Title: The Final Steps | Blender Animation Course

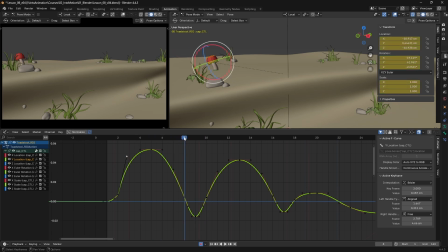(12:31)
And in this case, because we're actually squashing the cap down again, we actually have a nicer shape to this curve already. So what I might do is just adjust this up a little bit here, and I'm not going to break that handle.
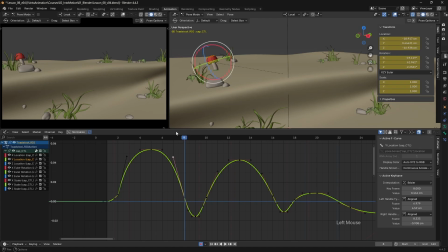(12:46)
So we keep the cap up, it comes down, but once the foot has contacted the ground, the cap compresses into this position before coming up and out. So we actually have a much nicer shape going on here already by default.
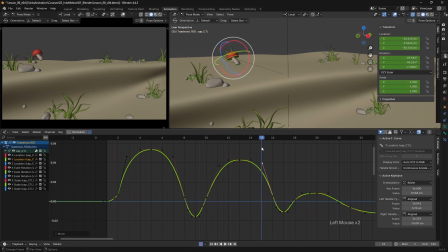(13:04)
So just hold that up a little bit there. Again, through this little jump is fine.
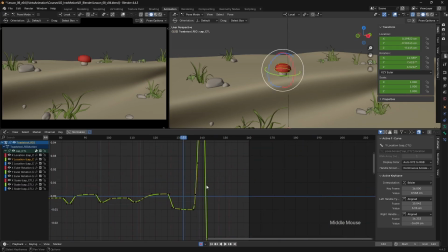(13:18)
And then I really want to pay attention to this last section here. So at this point we really will want to adjust our curve quite a bit. So I'm going to break that handle and adjust that up a little bit.
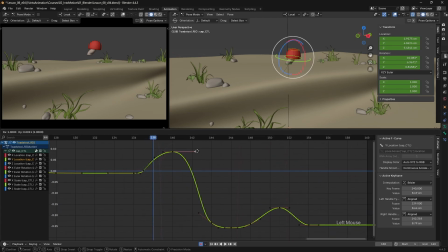(13:38)
On the other side, let's drag this handle out. So we definitely want this cap to be held up in the air more. So let's break that handle and pull this back up.
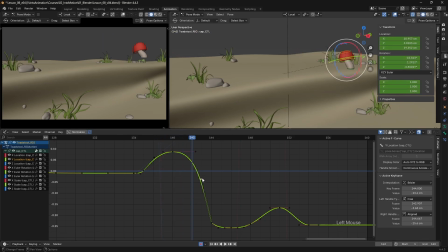(13:55)
Just checking what's going on up here in the camera view as I'm adjusting things down in the graph editor to make sure we're getting the right result.
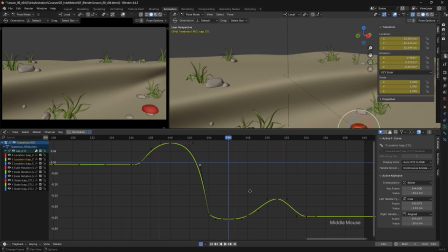So I really think on this position, because we're coming down so fast and we don't really squash that much, I think I'm going to lift this a little bit higher.
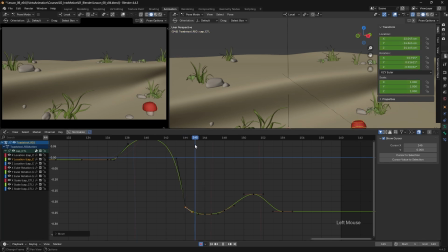(14:30)
So we're really stretched at this point, so we get a bit more shape change as we come into that squash pose. And in fact, I think I'm going to compress the timing here.
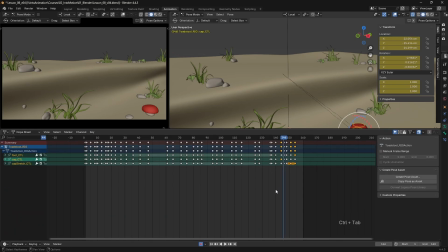(14:40)
So I'm going to select everything again, jump back to my dope sheet, and I just want a single frame in here. So let's select everything from 146 onwards and just move it back a frame. So we contact with that stretch position and we're straight into the squash there.
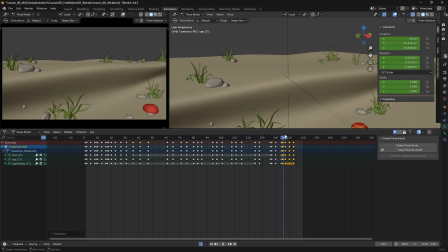(14:58)
before we start to come back up again. And I think I'm going to do the same thing on the other side, just a single frame, because we're moving so quickly down. There we are. So I'm going to select that cap again, jump back into my dope sheet, and reselect that Y location curve.
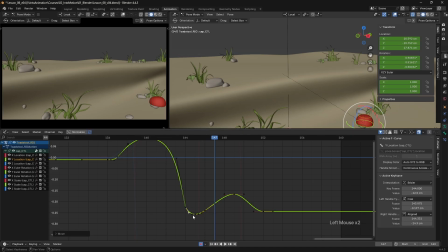(15:20)
So you can see now this makes a little bit more sense as it's coming in here, and then we just need, once again, for that cap to be springing back up again into that
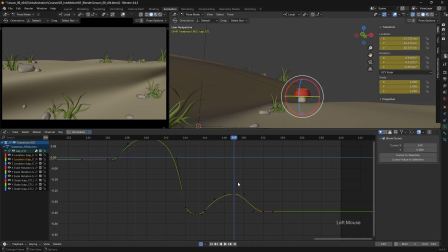(15:32)
top position of the jump. Just going to move that a little bit higher. And then I'll adjust this last bit as well,
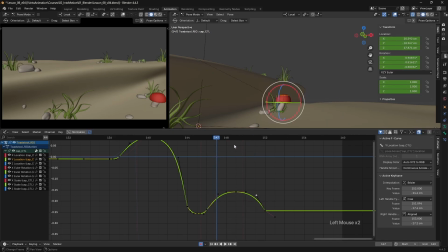(15:52)
even though that's currently out of the camera frame. Okay, so we still have some strange shapes in here with the foot, which we'll resolve as well in a minute.
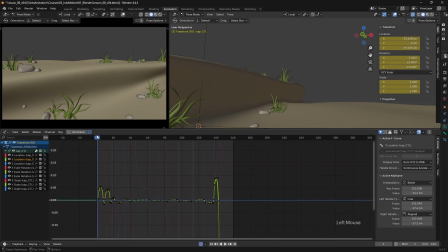(16:06)
But I just want to see how that's looking now that we've adjusted the spacing on those jumps.
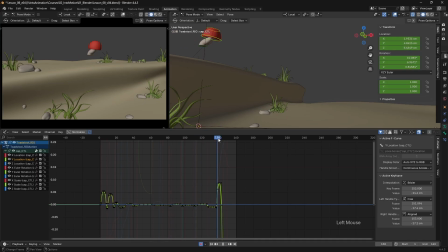(16:22)
So that's not looking too bad, but I think the jump down is looking a bit too fast at the moment.
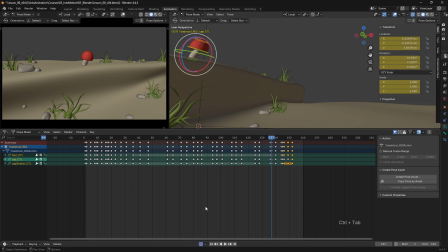(16:27)
So I'm going to hit A to select everything, jump back to my dope sheet, and let's have a look at things. So I think let's introduce another frame here as we're dropping down.
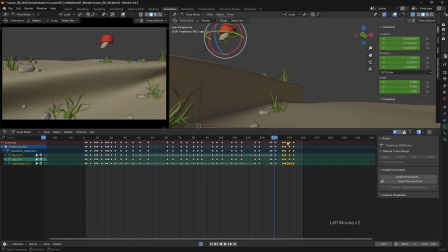(16:47)
And I think we could do the same here on the other side. Let's see what that looks like. So I think that feels a bit more relaxed now. Sometimes an extra frame is literally all you need to make a big change to the finished result.
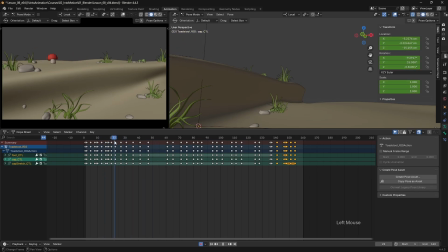(17:05)
Now the other obvious problem that we have here is this slide into place, which feels like we slide rapidly, slow, and then have another little shuffle forward. So we need to look at the spacing there as we're sliding into place. So I'm going to select my foot control and head into the graph editor.
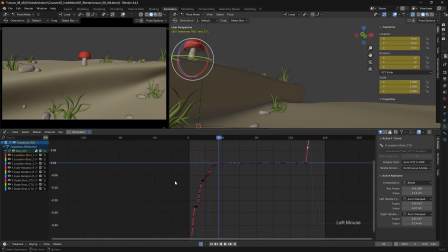(17:26)
And if we take a look at our location curves, we should be able to find out what's going wrong. So we have both our X and our Z location curves to consider here,
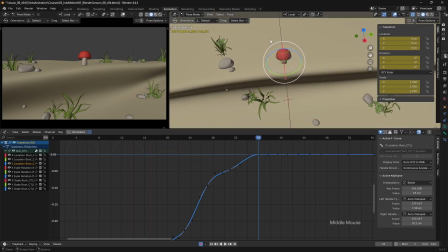(17:38)
because we're moving diagonally across.
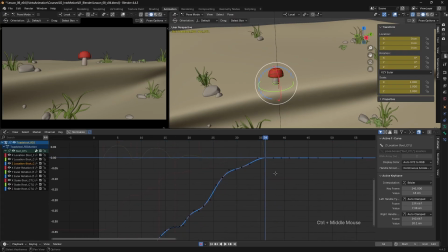(17:42)
And we can see that there's lumps and bumps in this curve, which we're not really wanting. So at the moment, we have the character moving forwards rapidly, and then they're slowing down into this position where they contact.
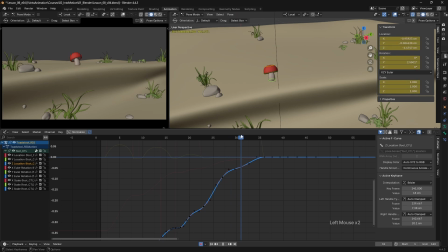(17:57)
They move rapidly into this position before slowing down and then accelerating off again. So this curve needs to feel like it's actually faster at the start and slowing down into this final position.
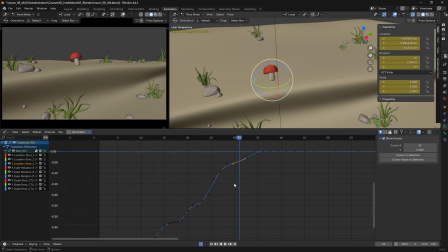(18:10)
So we need to do some adjustment. And what I think I'd like to do is actually try and adjust both my cap and my foot at the same time, since they'll have the same translation on them. So I'm going to select both controls here,
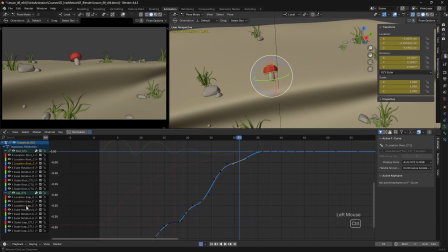(18:24)
and you can see that we can select both our Z location curves just by holding down control and clicking on both of them together. And you can see how these curves are very similar to each other. So now I can select these two keyframes here and just hit the G key
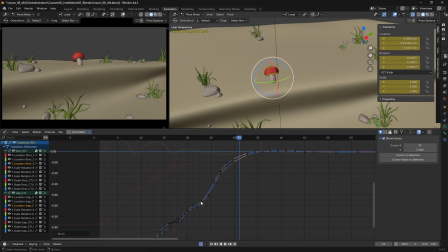(18:41)
and move them up a little bit so that we are now easing into this final position. And then if I have a look at the hop here,
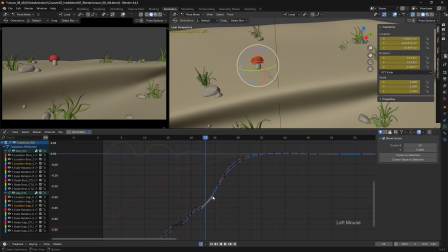(18:55)
jump up and down, I think I'm going to move this a little bit further forwards as well. And I'm going to select both of these and move them up. So I really want to sense that we're going faster at the start
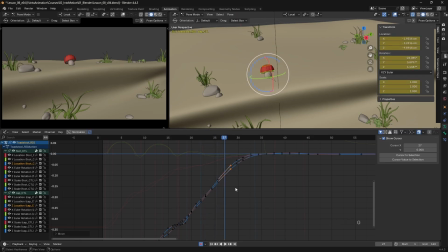(19:18)
and we're easing in towards the end. So I'm going to do the same now with my X location curves. I'm going to select both of them and have a look at what's going on, because we have the same problem there on the X curves.
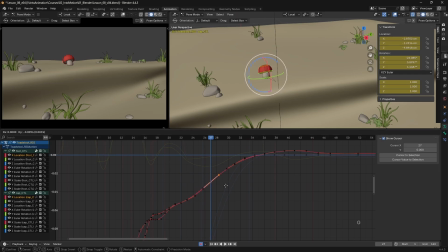(19:37)
So what I might do is just select these ones and actually pull them back a little bit, so that will create a better shape there. I'm going to nudge these ones up a bit.
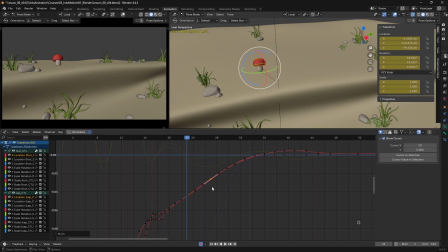we've got a better shape to that curve.
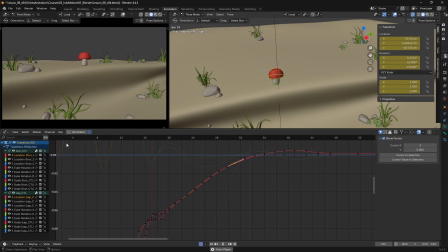(20:12)
So that feels a lot better with that slide into place. We no longer have the interruptions in the middle of it. So with those main spacing problems figured out, I think we can have a look at some of the other obvious issues, like the shape of the stalk.
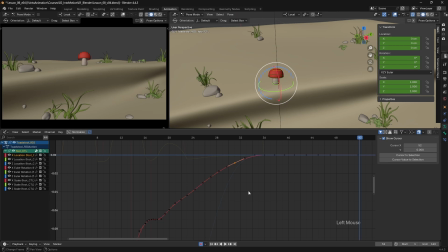(20:28)
So I'm going to select my foot control here, and I'm just going to jump back to my dope sheet for now.
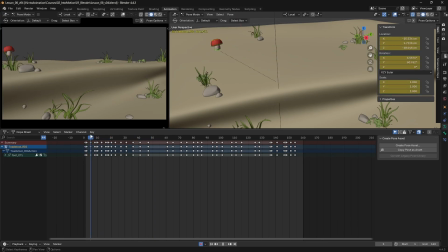(20:37)
And if I scrub through the timeline, we can have a look at where we're seeing some problems. So at the moment here,
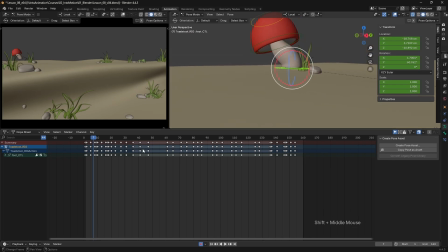(20:46)
as we're moving in towards the ground, we've already got this flat foot here because we have it flat for the contact.